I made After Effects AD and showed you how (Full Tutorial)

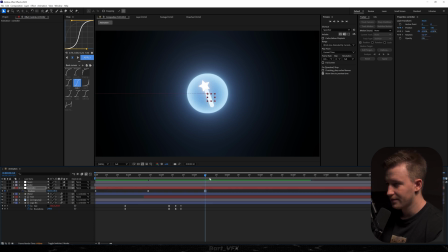(12:26)
So I'm gonna go to the controller, I'm gonna hit P, I'm gonna create a keyframe, I'm gonna move forward, and then we're gonna drag Y position downwards.
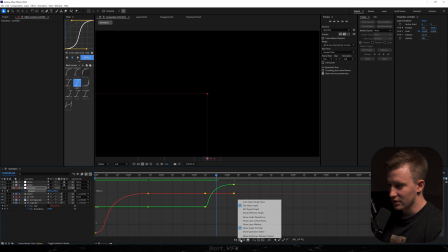(12:34)
All right, now also I'm gonna head over to the graph editor, and we're just gonna change it to the speed graph and make sure to create a peak in the middle.
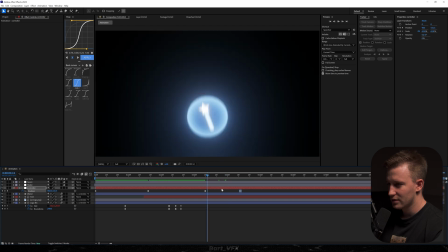(12:42)
I made it extremely sharp, so I'm just gonna extend it a bit. And then we're gonna close the animation at that point.
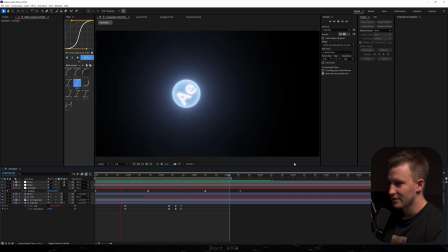(12:49)
So this is gonna be pretty cool because it's gonna go down and then it's gonna loop from the left. Probably we could start the animation from this position.
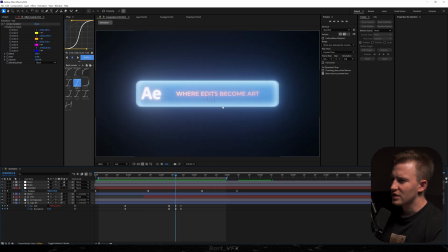(12:57)
Let's make it faster a bit at the end. I just feel like that orange color is a bit too harsh on the eye.
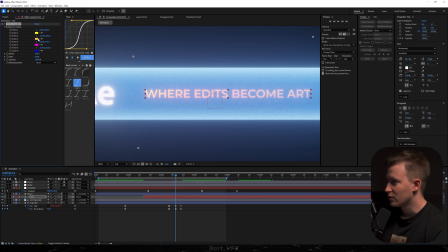(13:02)
So for this, I'm gonna head over here. Let's just figure out something else. So we probably have to go to the color one, and here something blue should be fine.
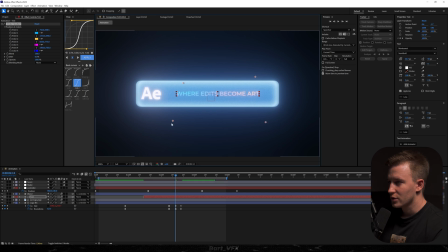(13:11)
Let's hit OK and adjust some points. So yeah, it's all up to you what you prefer.
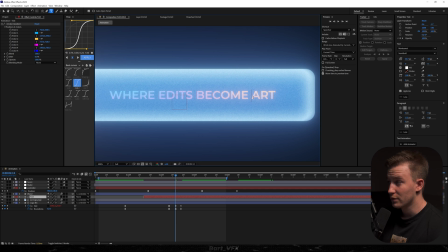(13:16)
I feel like this could look pretty good. This is a pro tip. Probably an extra touch here would be changing the font style over here.
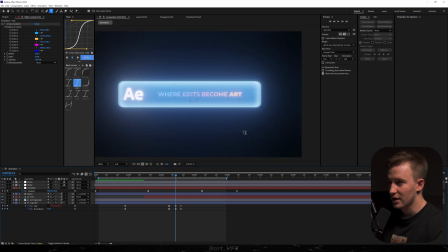(13:23)
So I'm just gonna go here and change it to black. And that way, in my opinion, looks more minimalistic.
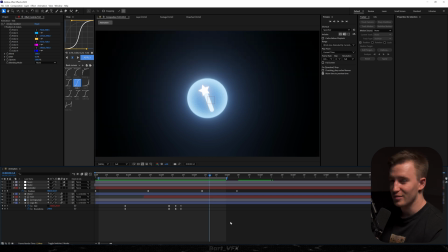(13:28)
And if you try to use 60 FPS for this animation, this is gonna look so smooth. But I'm recording the tutorial in 30, so you won't be able to see that if I change it here. So here we have the final result. Hopefully you learned something new in today's tutorial. And yeah, without further ado, I'm gonna wrap it up here. And I'll see you in the next one. Cheers, guys. And by the way, make sure to check out that video over here.